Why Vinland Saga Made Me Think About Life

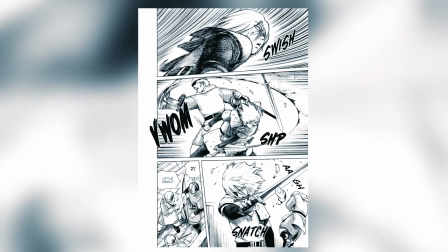(4:00)
For example, in this section in the first chapter, where we see Torfin in action, and since we're reading right to left,
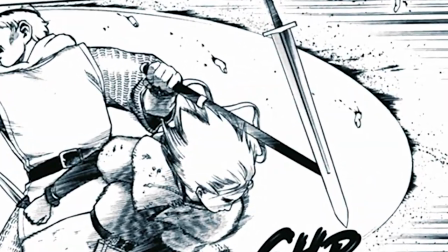(4:07)
the order of things we see are the enemy's sword, Torfinn, and the enemy that has already been defused.
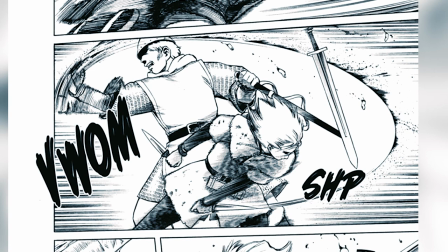(4:14)
It gives us the idea that Torfinn was able to perfectly defuse the enemy
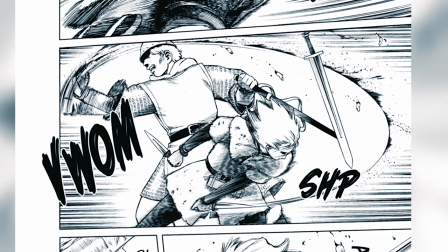(4:19)
before the enemy even had a chance to do anything against Torfinn,
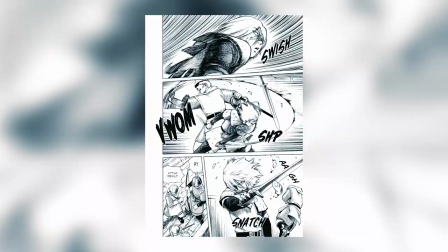(4:24)
thus making us see everything that is going on as if we were watching a perfectly shot film.
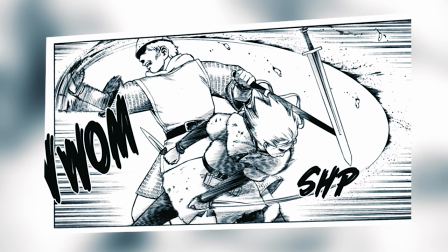(4:29)
And it's all expressed in just one drawing.
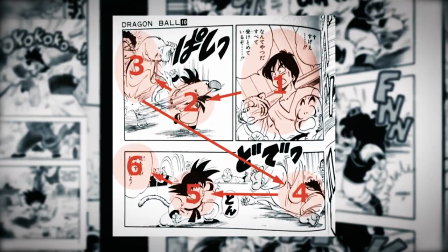(4:32)
And even though my intent is to correlate this with cinema I would have never had this insight with manga if not for Super Eyepatch Wolf's video of
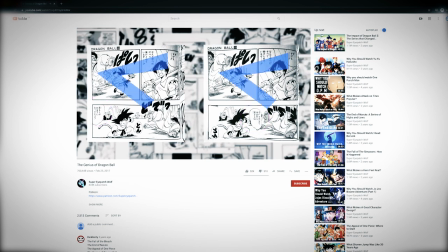(4:40)
the genius of Dragon Ball Where he really goes into depth with how a mangaka conveys movement But what's amazing to me most about Vinland Saga is
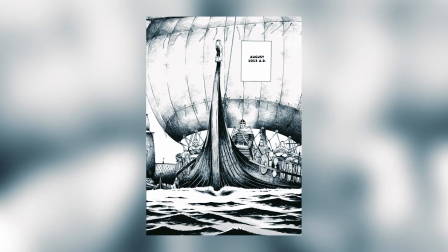(4:49)
something else It's the part where you understand that despite the fact that this is set in 11th century
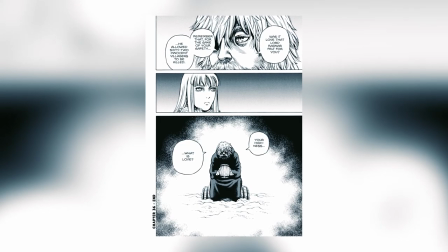(4:54)
Europe There is a Japanese approach to the story that elevates itself immensely Mainly,
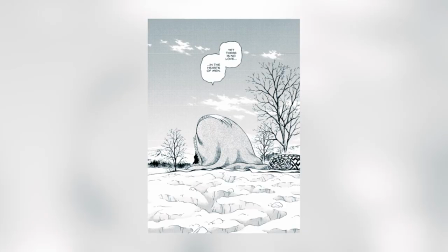(5:00)
the philosophy behind many of the characters' decisions.
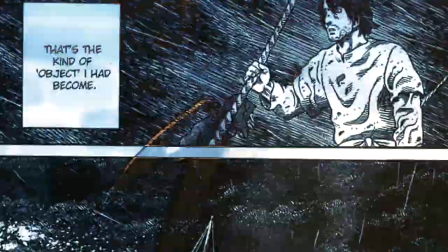(5:04)
However, many manga fans would have to wait until 14 years later for it to be translated in anime form.
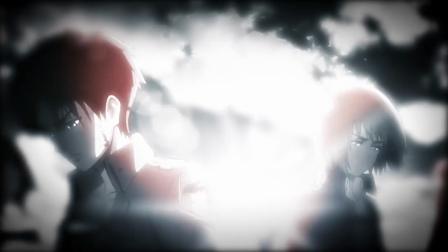(5:09)
Many of them worry if it would be translated correctly. But thanks to its studio, the studio that is also behind Attack on Titan, most of those worries were put to rest.
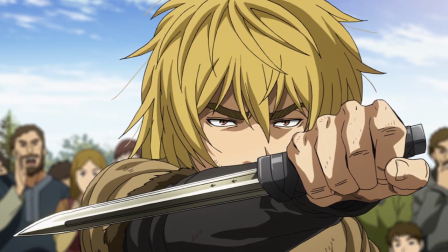(5:19)
Because for the most part, the first arc that has now been covered in the anime is also top tier.
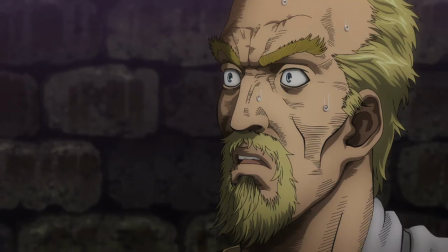(5:24)
You have the same approach to detail that is brilliantly enhanced thanks to the use of sound
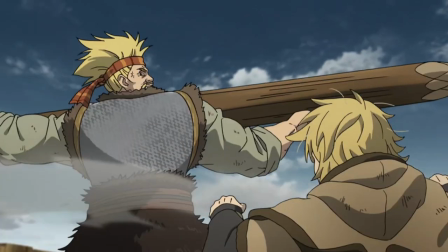(5:32)
You have the same approach to movement by showing us at times all of the
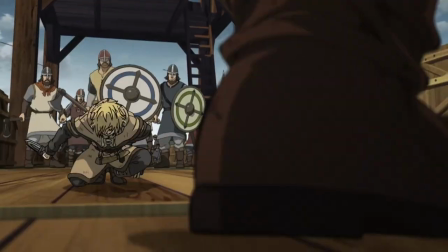(5:37)
movement in one continuous shot Which works incredibly well with a mix of
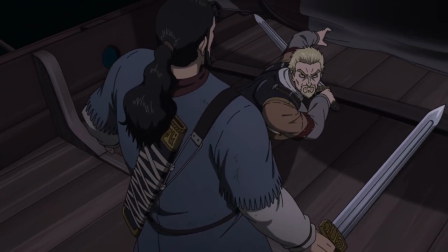(5:42)
2d animation and 3d modeling But you also have the use of color and lighting
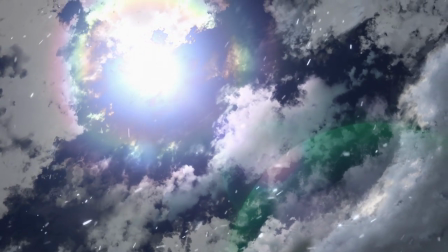(5:46)
that just makes it all so beautiful especially during its most profound
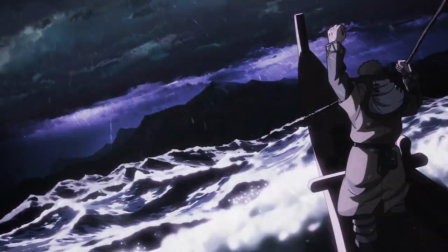(5:51)
moments of the show and it was here with the anime that was first introduced to the amazing
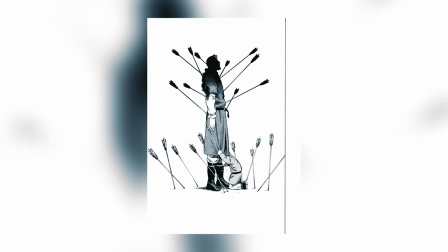(5:56)
world of Vinland Saga because even though I can truly appreciate what manga can be,
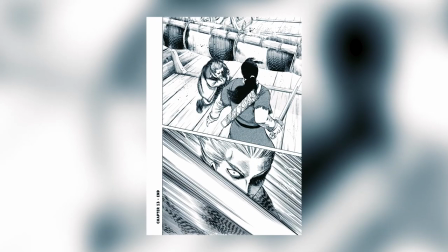(6:02)
truly appreciate the hard work put in by the mangaka, truly appreciate the imagination that goes into visually telling a story through the use of imagery in words,
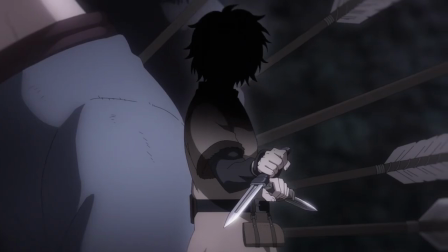(6:12)
I have the need to see everything through a lens, through a camera, through actual movement and through sound.
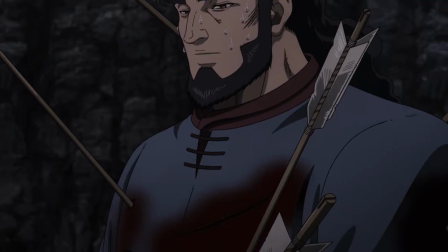(6:18)
Whether it's a powerful use of music or something as simple as someone breathing.
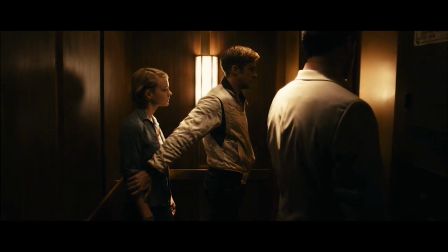(6:24)
Because I love cinema. I love watching films that show how a camera is used.
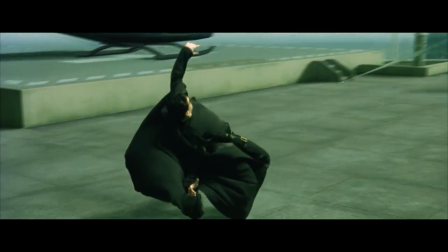(6:29)
That are not just telling a story but showing it visually. An anime is instrumental in that.
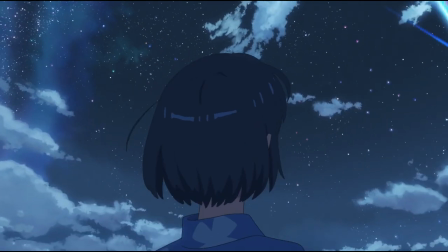(6:36)
Yes there is no actual camera but there is an enormous thought process behind
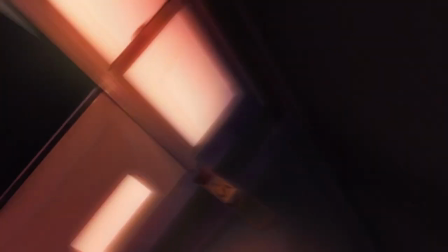(6:41)
it that pretends that a camera is there to fully show everything that is going on.
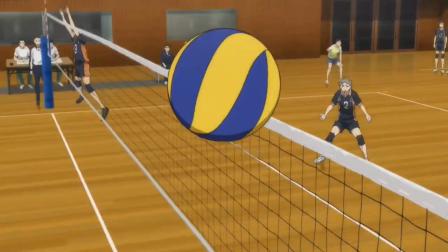(6:47)
And anime doesn't shy away from showing us.
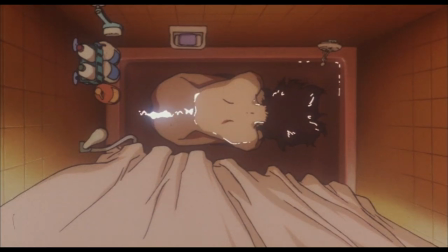(6:51)
It focuses on the framing of still shots and the positions of the characters to show us what they are feeling.
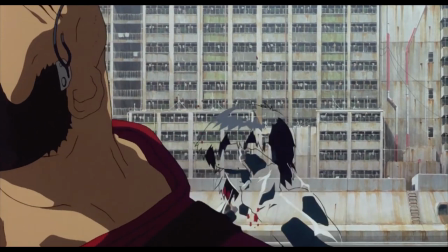(6:57)
As Perfect Blue did so well in the bathtub scene. It focuses on the movement of the characters by mixing actual motion with slow motion,
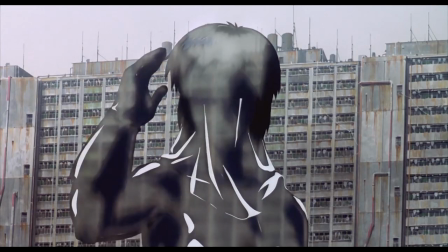(7:05)
almost as if it were a dance of some sort, as Ghost in the Shell did so masterfully in its fight scenes.
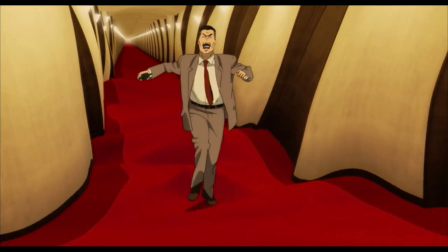(7:11)
It focuses on controlling the environment around each character to enhance the danger and tension felt in each scene But
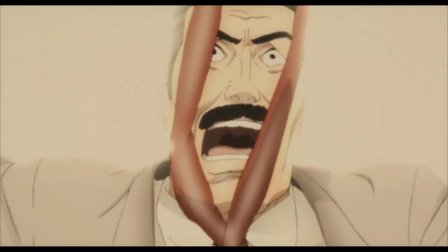(7:18)
never disregarding how beautiful it can look as paprika Beautifully showed with a corridor scene and without anime.
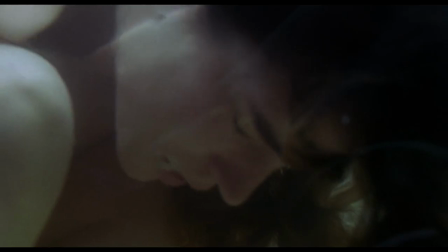(7:25)
We wouldn't have this scene in Requiem for a dream without anime We
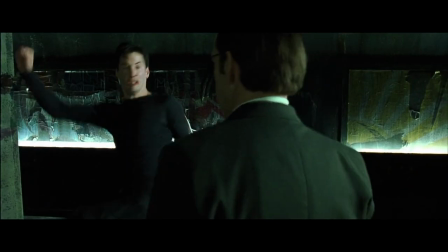(7:30)
wouldn't have the stellar fight scenes in the matrix without anime We wouldn't have
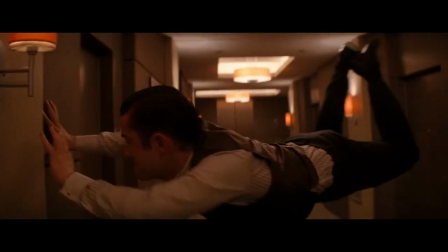(7:35)
the control of environments as shown in its own corridor scene in Inception
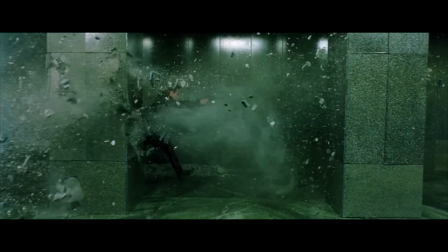(7:40)
because anime is cinema and so is Vinland Saga.
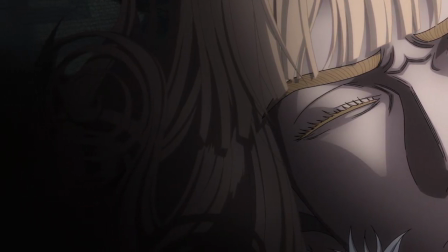(7:44)
But to understand why that is, I need to talk about two moments of the show. Two moments that go beyond what is merely shown on screen.
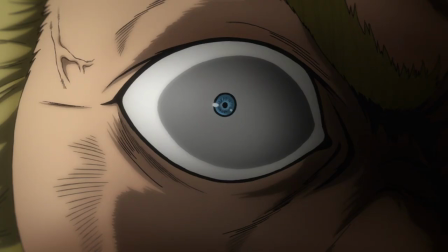(7:53)
Two moments that made me look at myself.
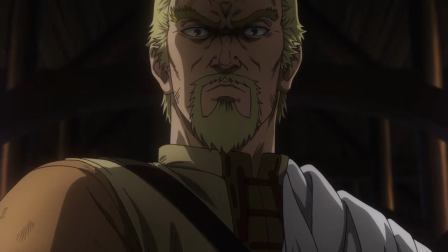(7:55)
Whether it was a better understanding of life or just the appreciation of who a character really is at its core.
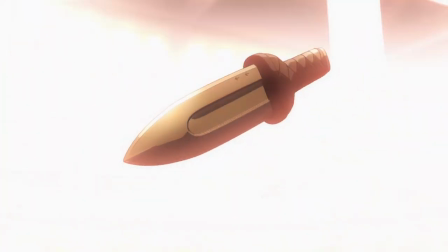(8:02)
Two moments that show why Vinland Saga is cinema. And to do that, we need to talk about Prince Kanute.